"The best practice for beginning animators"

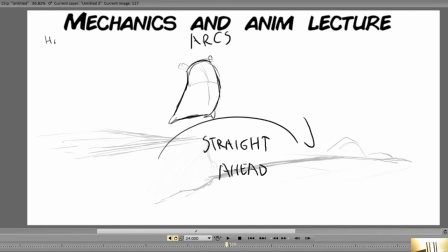The Bouncing Ball, the Pendulum Swing, the Waving Flag? Overrated!
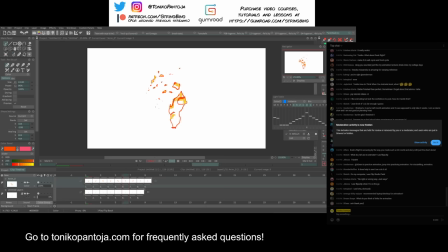If you're an absolute beginner to animation, these are some other animation exercises I would also recommend to you.
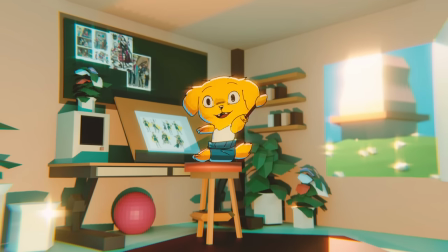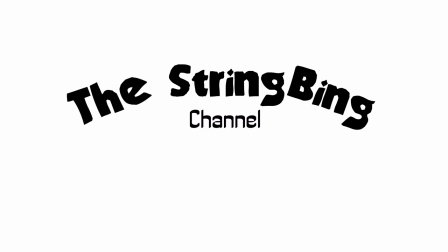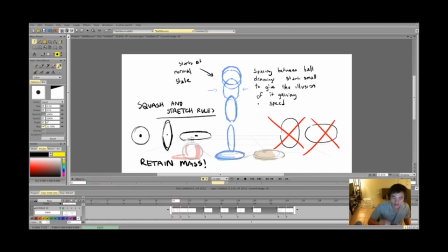When it comes to learning animation, a lot of assignments like the Bouncing Ball, the Pendulum Swing, or the Waving Flag are ideal assignments when it comes to learning animation. And to some extent, I can also agree to that because it introduces some mechanics that are important to character animation and other types of animation in the future.
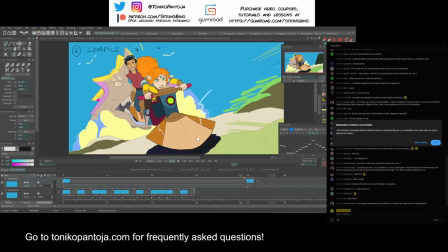But other exercises I would strongly recommend to beginning animators is introducing them to effects animation.
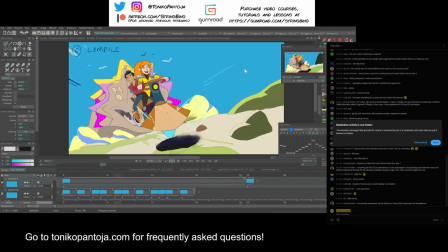Effects animation consists of things like fire, smoke, water, electricity, explosions, particle effects, and CG animation.
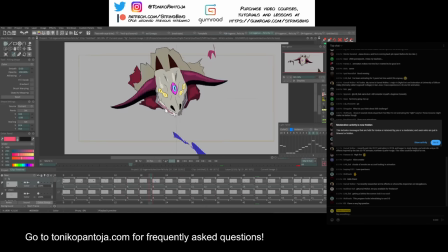There are animators that highly specialize in effects animation only. But imagine if you were animating a character made out of fire or you wanted to add shadows on a character.
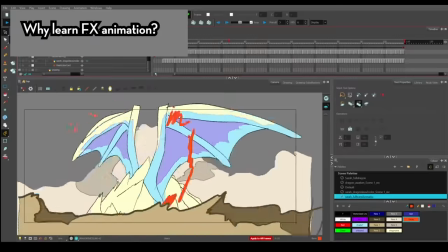A lot of those elements are from the practice of effects animation. So, why would I introduce beginning animators to FX animation?
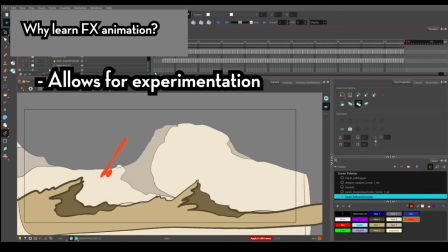And there's several points I can make. It allows for experimentation, and the thing about experimentation is that it breeds your own sensibilities and style.
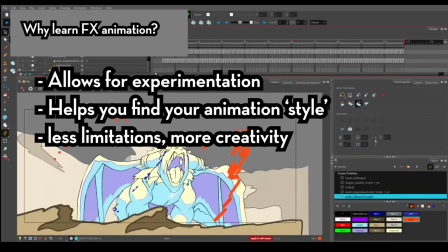It gives you less limitations and the freedom to try the principles of animation while trying to break away from it.
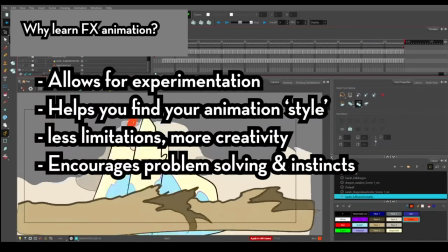It encourages problem solving, and the way I would describe problem solving is how do I make it work and how do I achieve my goal with whatever solution I come up with.
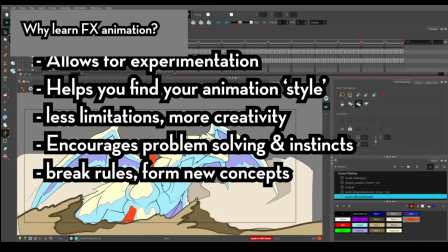Even if it breaks some rule, it allows you to break animation in a more abstract sensibility and it's fun You can be carefree about it.
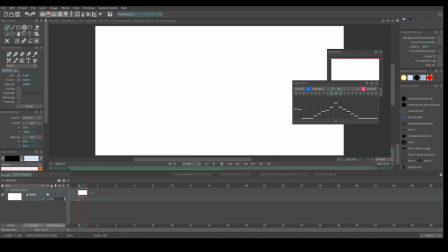I would encourage you to sort of know the basics of your animation program So I would encourage you to know how to make new frames How to navigate between these frames how to draw on them and how to flip between them left and right how to
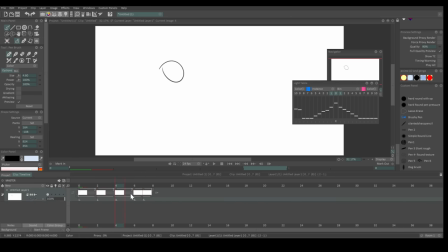How to make the exposures longer meaning how long each drawing holds for and knowing how to figure out the onion skin tool. So this allows you to see the drawings before and after and I'll just tell my students this is all you need to know and we're just going to move forward from here.
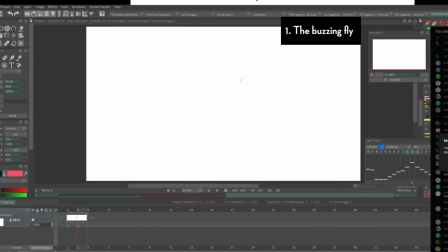Now if you participated on my limited stream where I use beginning effects animation to learn animation
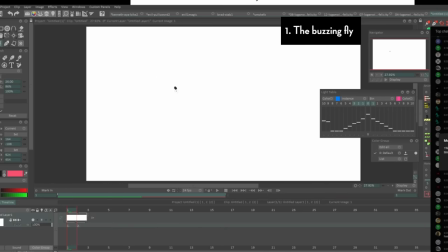well a lot of this is from it and the first one I'm going to start with is the bee or the fly buzzing around the screen. Now for this exercise, I'm really only just drawing a dot. Now every time I hit a new frame or a new drawing, I'm going to draw the dot again, but at a different location on screen.
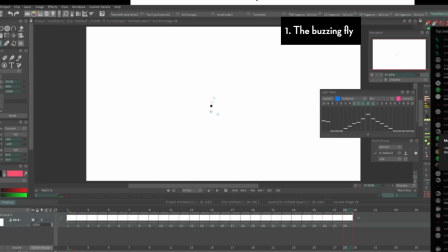As I add more empty drawings and empty frames, I'm going to draw the dot in a different location, but not too far away from each other, just like increments to show that you can actually follow the movement throughout.
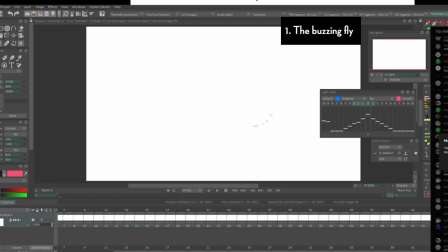Now I'm going to experiment with it. I'm going to make it zip around or gracefully follow a path and you can see that I'm kind of experimenting with arcs and smoother pathways and if you're new to animation you might be discovering what arcs are without being told what that animation principle is.
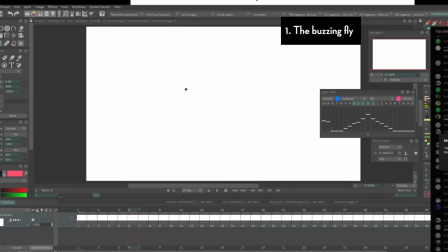As much as I love to flip between my drawings I'm just going to turn on the onion skin so I can see my previous drawings. Maybe I'll bump it up to three to four drawings so I can see the drawings before it and the drawings after it by three drawings. This is just so that I can see the relationship of how far each dot is from each other
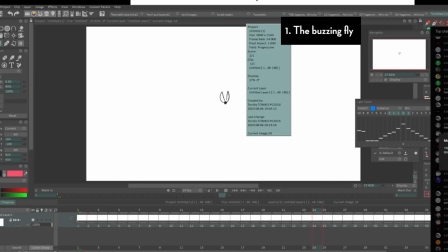depending on the frame and as you can see you might soon discover what spacing is.
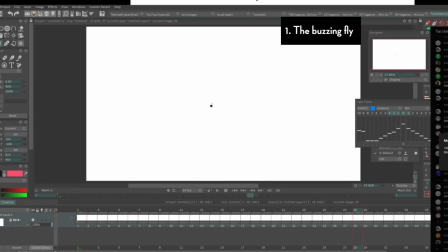Now as you can see I'm kind of experimenting with the form or the style of the dot. Sometimes I'll add a smear where I stretch the dots to give the illusion of a motion blur or a fast swipe. I'm starting to be a little more experimental with this buzzing fly.
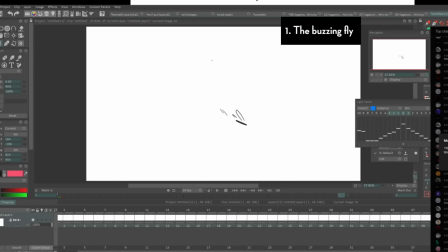Okay so if I play it right now we see a dot that just flaps around and moves around, but you know what, let's give it a bit more character. I'm going to go back to my previous drawings and then I'm going to draw little wings, give it the effects treatment here.
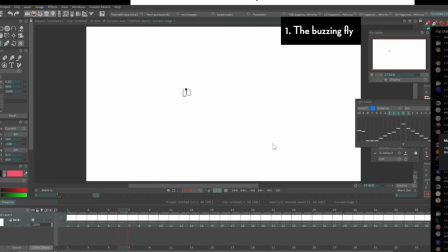So there are times when, you know, one drawing has the wings up and then the next drawing after that, the wings are down, giving the illusion of flapping. And I'll just repeat this every after frame.
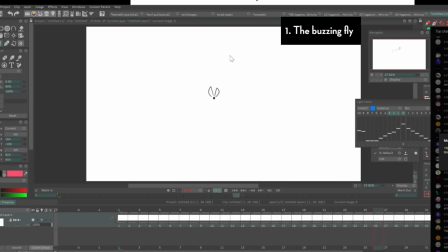Sometimes I'll draw multiple wings on just one drawing and it kind of gives the illusion of a really fast motion blur or smear. Again, giving the illusion that it might be flapping faster than what the human eye can see. But we can sell that idea with animation.
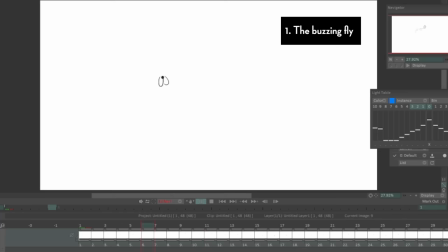And as I keep working on it, I can play with the stylization of it. I can play with the timing, giving it some more experimentation, stylization, and a lot of my own voice in this bee. You know, sparking a bit of my own creativity rather than trying to make a pretty solid bouncing ball.
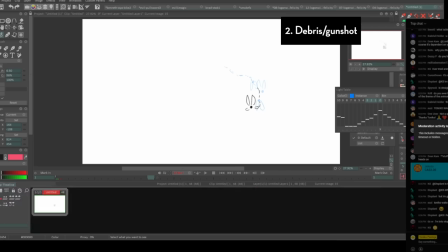The next one I'm going to do is kind of like a debris hit.
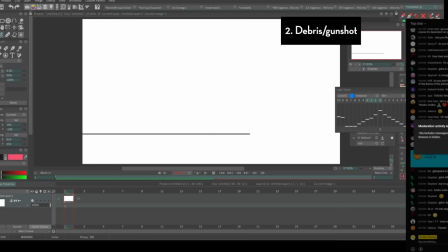So imagine a bullet hitting the ground and you see specks and dust and little pebbles just bursting right off the source. So as you can see, I'm animating this straight ahead and I'm using black little specks to indicate dirt bursting from the ground.
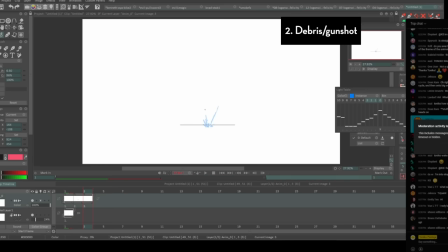Notice how from the source I start out with big explosive movement and as I get closer to the end, it starts to slow down. The little pebbles start to slow down in movement and it also starts to shrink and dissolve. signifying the end of the action.
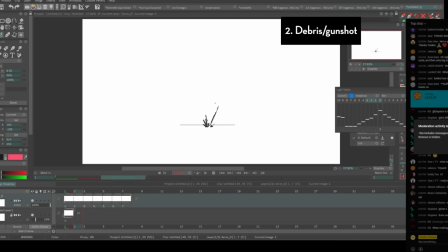Now it's not the end after this. I actually go back to the beginning frame of this animation and start adding more effects and keeping track of that and I'm gonna use a different color. Now you can choose to do these on a separate layer if you want to but I'm just gonna go back to the first frame of the initial layer that I worked with and just add on top of it.
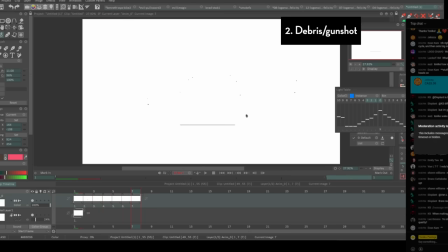For the red lines I'm kind of going for this flare fiery burst. It kind of starts off with circles and then it also starts to break apart and dissolve as the animation goes on. Then I'm gonna repeat the same cycle where I go back and now I'm gonna choose a different color, maybe something like brown,
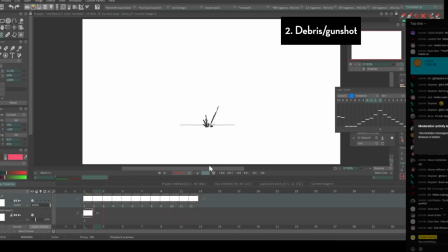and focus on figuring out the animation for an improvised smoke, wisps of smoke. And I'm not drawing full shapes of full form,
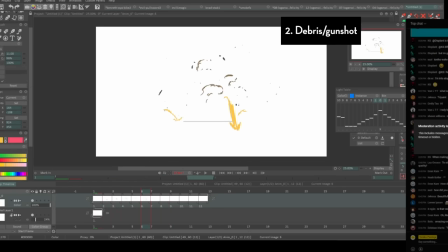I'm really just describing these with lines and this might be a great way to start if you're starting effects animation for the first time. And of course I'm gonna keep doing the same thing over and over again going back to the first frame adding more effects like I'm just choosing to focus on
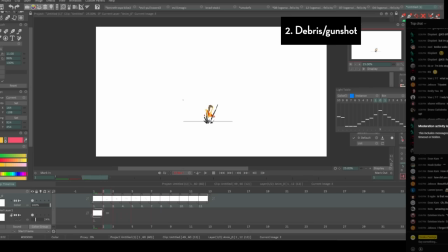one thing at a time the first one was the first black lines and second was the red lines the third was like the brown
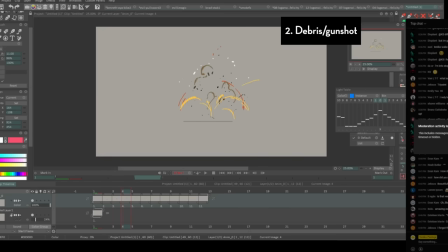lines that kind of represented smoke and then I'm going back to let's say black or another color to maybe add more pebbles you know maybe have some pebbles bounce off the ground when I did this demo it wasn't planned on what I was going to do I was just adding more and more
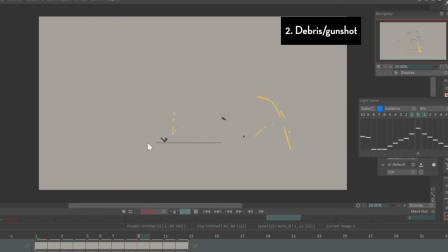on top of it just to show the power of experimentation using effects animation. Like what if I use the knowledge for my bouncing ball exercises in this effect where I have like a fireball or a few fireballs just bouncing away from the source and you can actually see and track those fireballs. If I go back and play it there's a lot of stuff happening with this effects animation already.
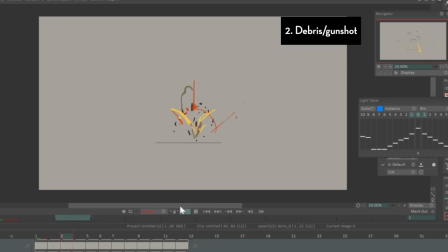I could save this animation and use it as stock effects if I want to reuse it for a future scene or a future shot.
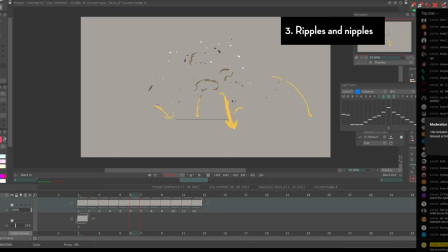And speaking of making effects to build upon each other, here's a ripple effect that I did and I started with a circle that started from the source so kind of indicate where the effect starts.
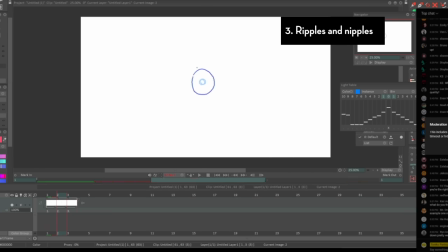You know you can mark it in one layer like a red dot like I'm doing here. So it's a ripple effect. I'm starting in the middle as a little dot and it expands into a circle and that circle starts to slow down and it breaks apart. The lines break down indicating that it's ending, it's dissolving.
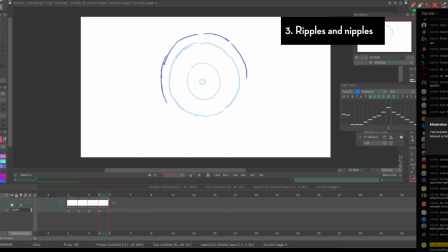And of course I'm having the onion skin on for the previous few drawings just so that I can see the spacing between all my previous drawings. I'm not necessarily flipping here, I'm just gonna use the onion skin just so that you can see how I think about slowing down my animation frame by frame.
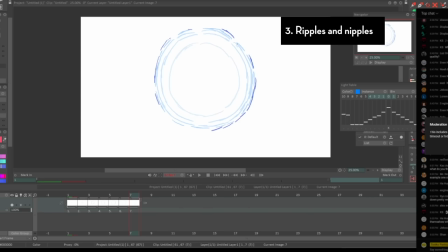Okay so after I did the circle, you know the beautiful thing about digital medium is that you can find ways to cheat things using some of the digital tools. So for this one I duplicated that same animation, offset it a bit so it started at a later time,
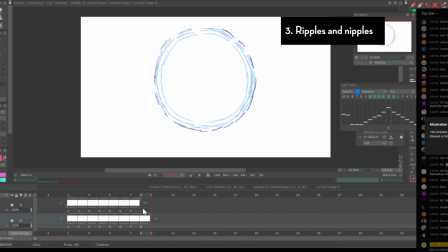rotate it a bit so it feels a bit more asymmetrical to the previous animation, and have it start a frame or two later. Now we have two ripples. I'll duplicate that, repeat the same procedure. Now we have three ripples.
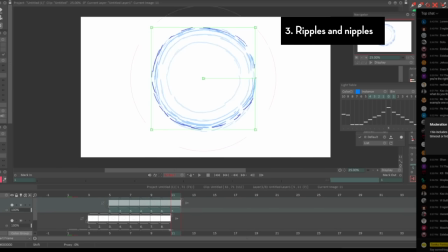Each ripple is a different layer. Now I'm going to merge all those layers together so it's all in one layered animation, and now we have a full ripple effect.